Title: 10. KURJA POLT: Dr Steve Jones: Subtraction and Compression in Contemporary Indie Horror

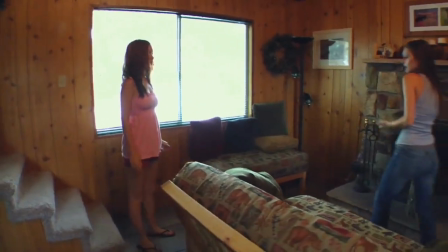look beautiful here. I think I'm going to go for a run. You know what? Go out. I think I'm going to.
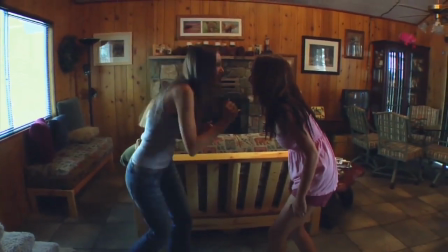Okay, you know, I'm going to. You should just go out. Okay. Are you worried about your figure?
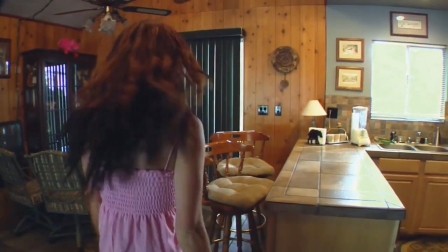No, I can eat whatever I like and I don't gain a pound. Ooh, a lower class.
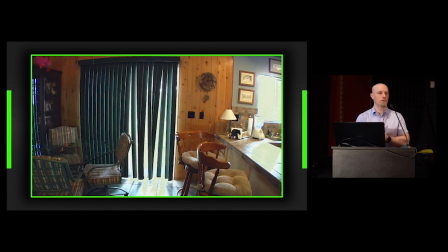So they're at the cabin for less than three minutes and the first unbroken shot of the interior of the cabin and one of them, Lindy, is abducted. Two minutes later, her boyfriend Kyle is also abducted. By the 30-minute mark, all of the protagonists, apart from the lead protagonist, Aggie, are dead. And that's an incredibly unusual way of structuring this kind of film.
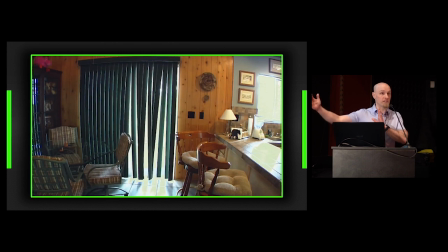What we essentially get is the compression of what would usually be the first three acts of a slasher film down into the first 30 minutes. We can tell that the film's being compressed as well because while Lindy and her boyfriend Kyle are off being murdered,
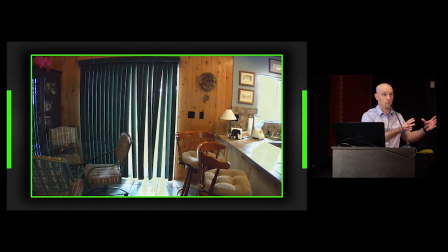the remaining teens have a three-minute sequence where they enjoy an entire day of drinking and partying. And the compression within that sequence is flagged for us by the film's stylistics.
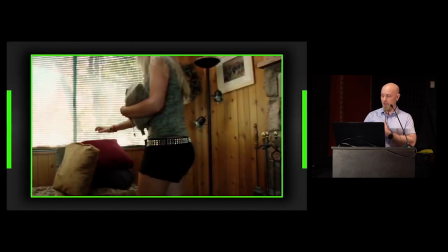Because, for instance, when one of the teens has too much to drink and slumps down, this happens.
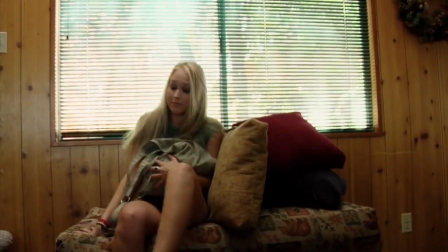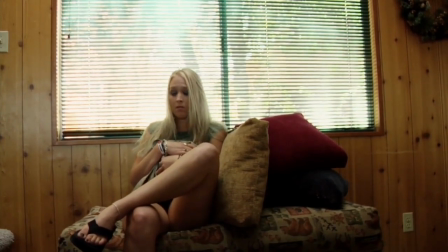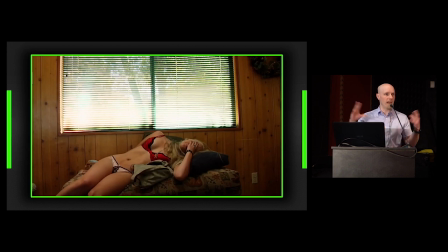Now, the jump cut is not a particularly surprising technique in film, but it is quite unusual in this kind of generic filmmaking. It's not something we usually see. In this case, this teenager slumped down, having too much to drink, and her friends, as a joke, have removed her clothes, and it's nowhere near as creepy as that sounds when it's in the context of the film.
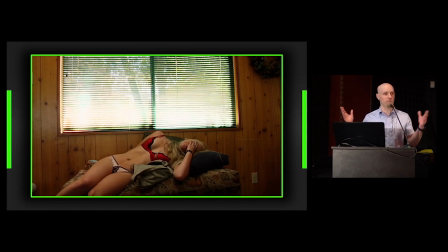She takes in good spirits as the kind of prank they play on each other, for instance. The thing that I find interesting about this is that it's signalling to us how compressed that afternoon of drinking and partying is at this point. And it does so to set up what it does beyond the 30-minute mark where all the teens are dead.
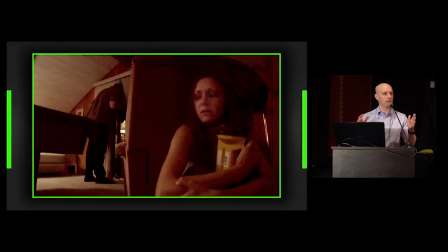Because at that point, the pace suddenly slows to an absolute crawl. This is from a sequence just after Tamara, the teenager you've just seen, is dead. She's the last surviving protagonist, apart from the lead protagonist, Aggie, who's here. This sequence is one in which the killer, Stevie, who you see in the background there,
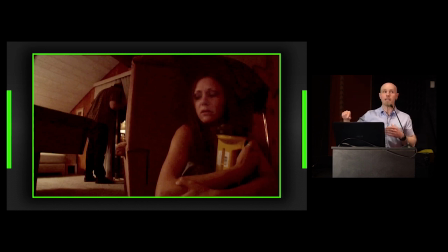looks around the room trying to find where Aggie is because he knows she's still in the house at this stage. So he just looks at different potential hiding places and Aggie has to move around the room away from him to try and remain hidden. This sequence lasts 10% of the film's run time and is part of a broader
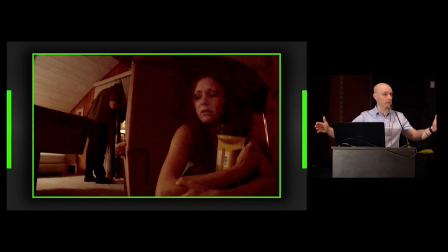sequence of the film that lasts a quarter of the film's run time where it has no dialogue at all, which really makes this kind of film, which is very unusual for that amount of silence to happen, feel incredibly slow.
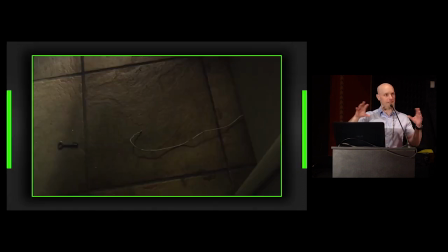Another of the sequences that happens during this broader sequence is this,
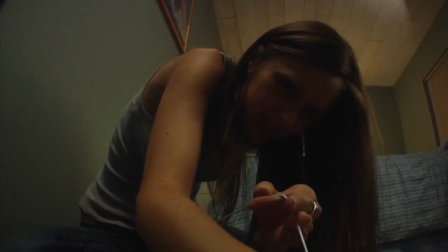where Aggie finds herself in a room where she's behind a locked door and she uses
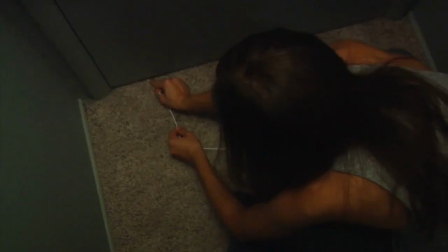a wire hanger to try and hook a key from underneath the door so she can unlock it.
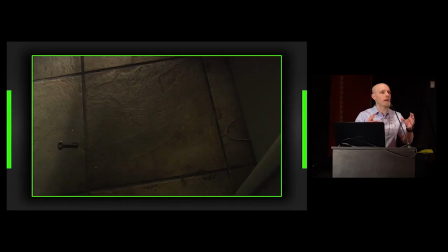This sequence goes on for three minutes, which is absolutely excruciating. It doesn't sound very long until you're watching it and it feels all the slower because previously we had a three minute sequence where an entire day of drinking and partying was compressed into
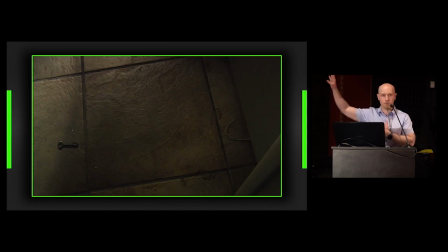exactly the same length of time as we're seeing here which makes it just feels so desperately slow the odd thing this film does then is compresses all this the usual structure of a slasher film down into 30 minutes and then leaves us in this uncharted slow
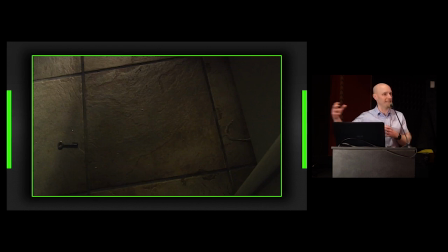territory where we have no map for what's going to happen anymore because our generic expectations are usually we get 15 minutes of a confrontation between the lead protagonist and the killer in this case. Instead we get this empty space where anything could happen and we get these
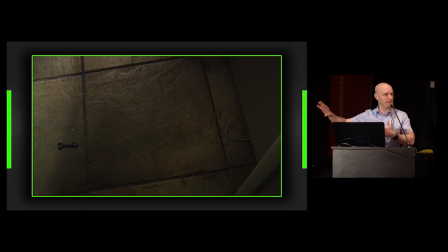slow moments where we're led to think that we don't really know what's going to happen next.